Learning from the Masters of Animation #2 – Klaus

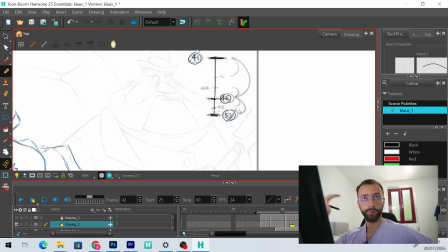495s
Because if I think about it, it's like, okay, I do the poses and I don't put frames between the two, but I think of course that we will add a breakdown in the middle.
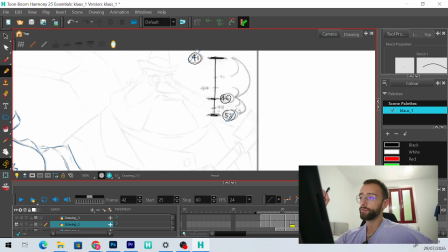509s
So let's say I do the poses 41 and 52, but I don't know that my second frame is 52, but I draw it and then I think, okay, but I wanna do a slow down at the end,
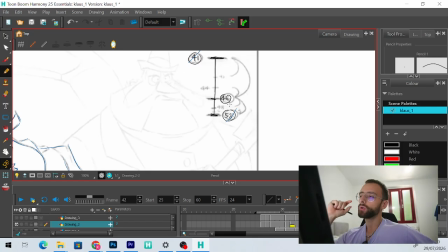523s
so my breakdown is going to be, it's going to be more closer to the second. So we are in the middle and we put 47, but as you can see in the timeline, it's closer to 52, right? So it means that if we go to 46,
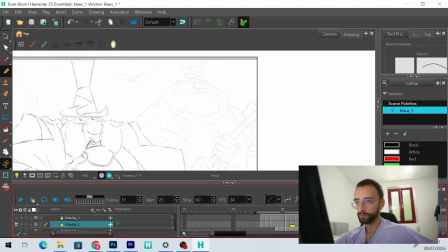545s
our pose is going to be closer to the end than the beginning, and it actually is like that. Anyway, this would be a nice question to ask him,
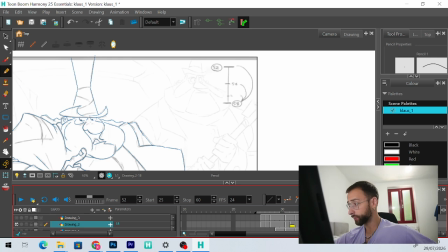562s
and maybe one day, hopefully, my idea is also to try and interview them, some of them that maybe we will
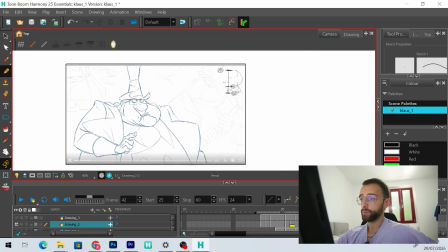578s
get to know when somebody sees the way I make these videos, analyzing the animation.
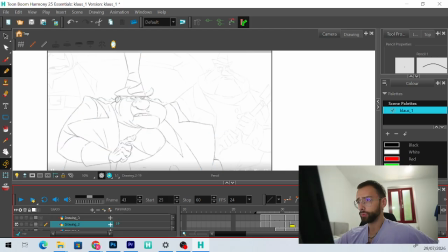587s
Maybe they would enjoy to tell their own experience. So
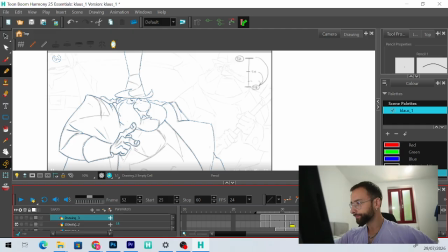601s
we have 41, 52. As you can see in the timeline, we have to do 47. Let's go to 47.
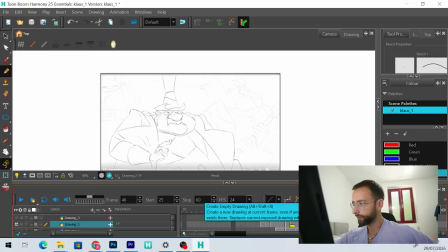618s
And as you can see, okay, the timelines, the frames are pretty well done. And what I want to see is how the different elements change from the frame before to the frame next.
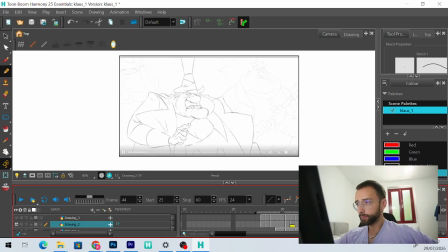635s
So as you can see, the end doesn't move that much, but a finger comes out. I love how it's almost really fast the way it comes out, but it works as when you see it.
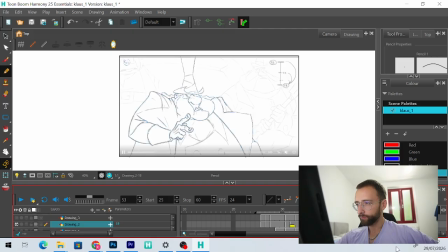653s
Only here there is a big a small movement of the finger, but then boom, comes out totally just in one frame. And for the rest, the head is like
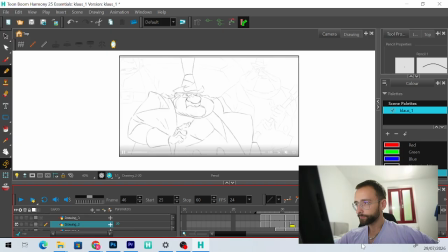all the body doesn't move that much actually. It's almost like it's intercalated in the middle,
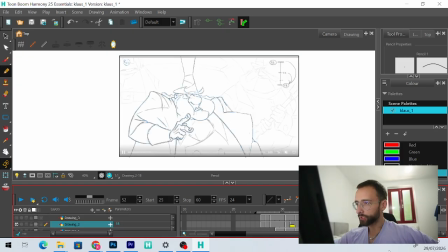685s
because there is more emphasis on what he's saying actually than how his body is working. And fun enough to see, to make it more real, he works on the eye movement. As you can see, there is a
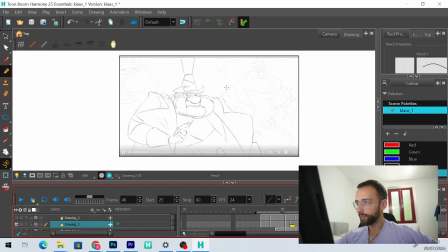707s
big change in the pupils here in this frame. So let's draw this frame and let's see
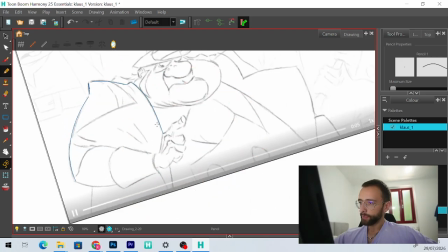721s
how we'll work with the timeline. Let's do it really fast. Okay, the hand still is in the middle.